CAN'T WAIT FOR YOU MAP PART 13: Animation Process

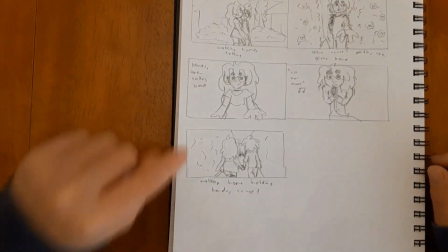And then next, what I did was I made this new idea into an animatic.
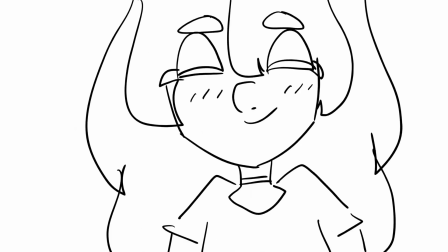You know the time we took the long way home when we were on our own.
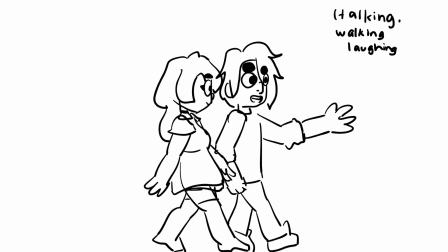So that was the animatic that I ended up using for my animation.
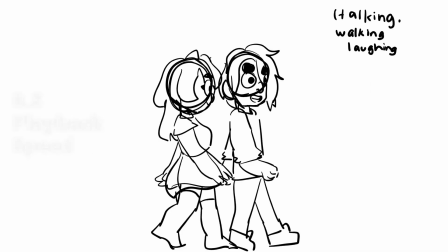Since I already described the general idea for the second idea during the storyboard phase, I don't think it's necessary to repeat that here.
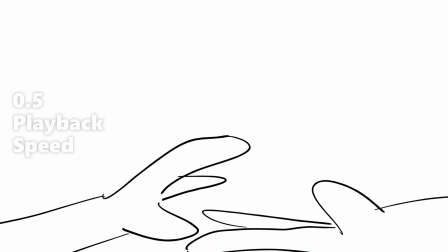And I also already talked about how I make my animatics during the animatic phase of the first idea, so let's just move on to the actual animating part.
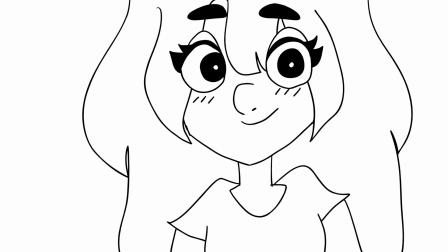You know the time we took the long way home when we were on our own.
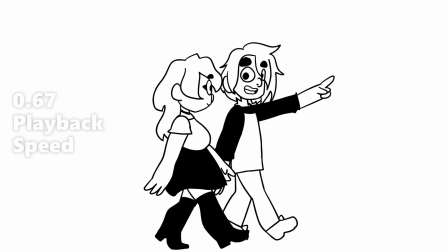So after the animatic phase comes the actual animating phase.
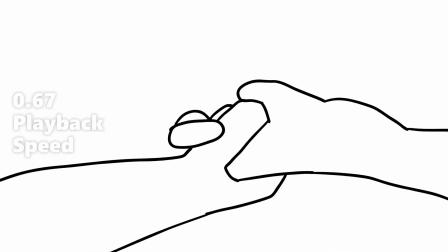During this phase, I align all of the keyframes, and I also add in Inbetweens to make the animation more smooth.
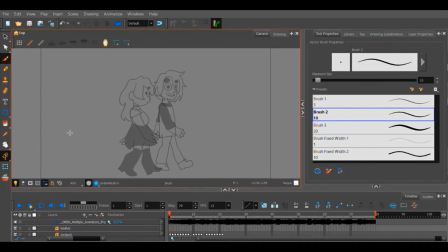Okay, so as you can see, I currently have my animation program Toonboom opened up, and I have the animation right here. So if I just scroll through, you can see here all the frames. Let me just quickly show you.
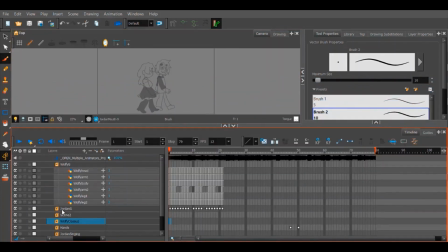So the way that I do animations are I split the character into a lot of layers,
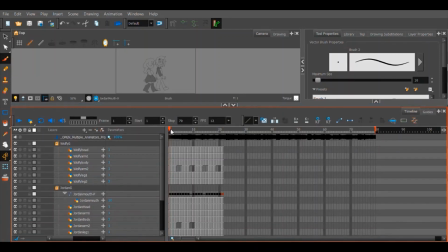which just help me be more organized, and actually it helps me have to do less frames.
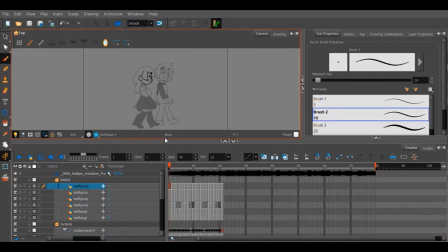So for example, like the character Wolfie right here and the walk cycle, I split her into the head frame, a head layer, an arm layer, body layer, the other arm layer, and both of the legs. And I did the same thing for Jordan. He also has a mouth layer because he's talking.
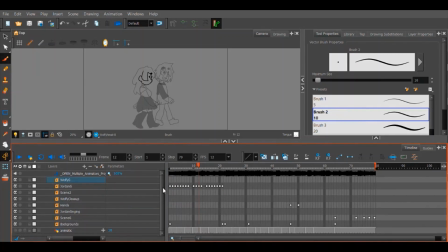So yeah, and the other thing that I did for this animation specifically was I broke up the different scenes into different folders. That just helped me stay more organized. You can see here all of the scenes. And I also wanted to break down one of the parts of my animation.
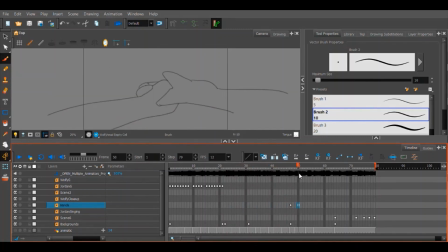So if I just kind of scroll through right here, then I'm going to get to this part here, which is where Jordan is singing. I just wanted to kind of break down like how I animate this part. So first, let me go ahead and show you the animatic. So here is the first keyframe in this part.
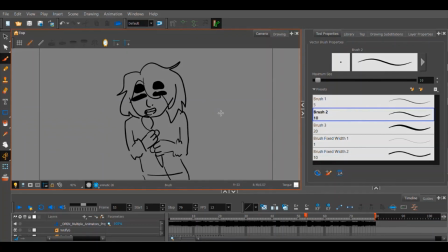Jordan, he has his eyes closed, he's leaning into the mic, and he's also leaning to his right a little bit, and he's just singing down into the mic.
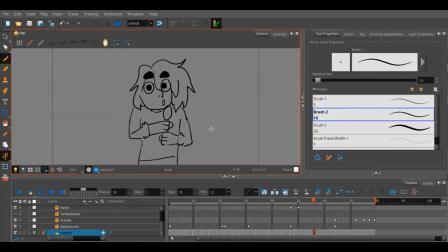And then for the next keyframe, Jordan, he's leaning a little more to the left now, and he's looking up right into the camera, and he's also singing into the mic. So that was basically the keyframes for this, and then I translated this into animation.
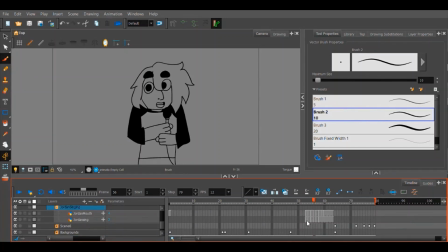So here we go. I got 2 layers. The first layer is just basically the entire body, and then the other layer is just the mouth, because there's lip sync for this one. So the first frame that I got here, I just kind of traced the keyframe to kind of clean up the line art for that one.
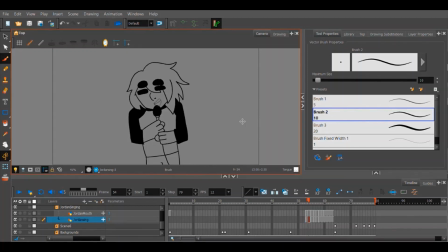And then I kind of wanted to have a slow in, so when he's going from the first keyframe to the second keyframe, he kind of starts out slow and then he gets a bit faster. So as you can see, these 2 frames are pretty similar. It's just a little movement to his left. And then I had this smear frame right here,
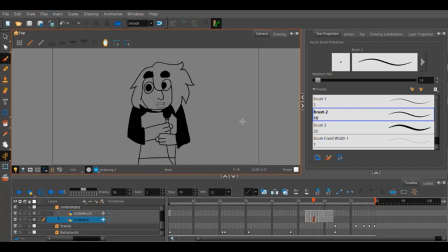and this smear frame really connects the first keyframe to the second keyframe, and it's kind of that big transition right there. And then here we got to the second keyframe. And that's not all the frames, though. There's still 2 more. And that's because I wanted the hair to have a little bit of overlapped action.
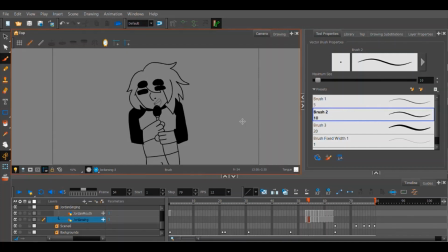So as you can see, the hair kind of trails a little bit behind the rest of his body. And then right here, it kind of swoops back down into the resting position. And then right here, for the other layer, which is the mouth, I had some lip sync.
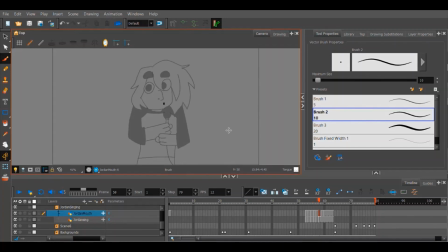So I can just scroll through. Here's the lip sync. And then I also had a little bounce right here. As you can see, like it kind of bounces like that, just to make it kind of the ending of the lip sync just look a little nice. So yeah, that's how I animated this part of the animation.
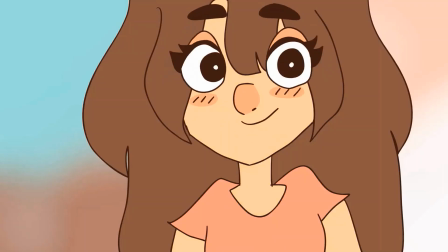You know the time we took the long way home when we were on our own.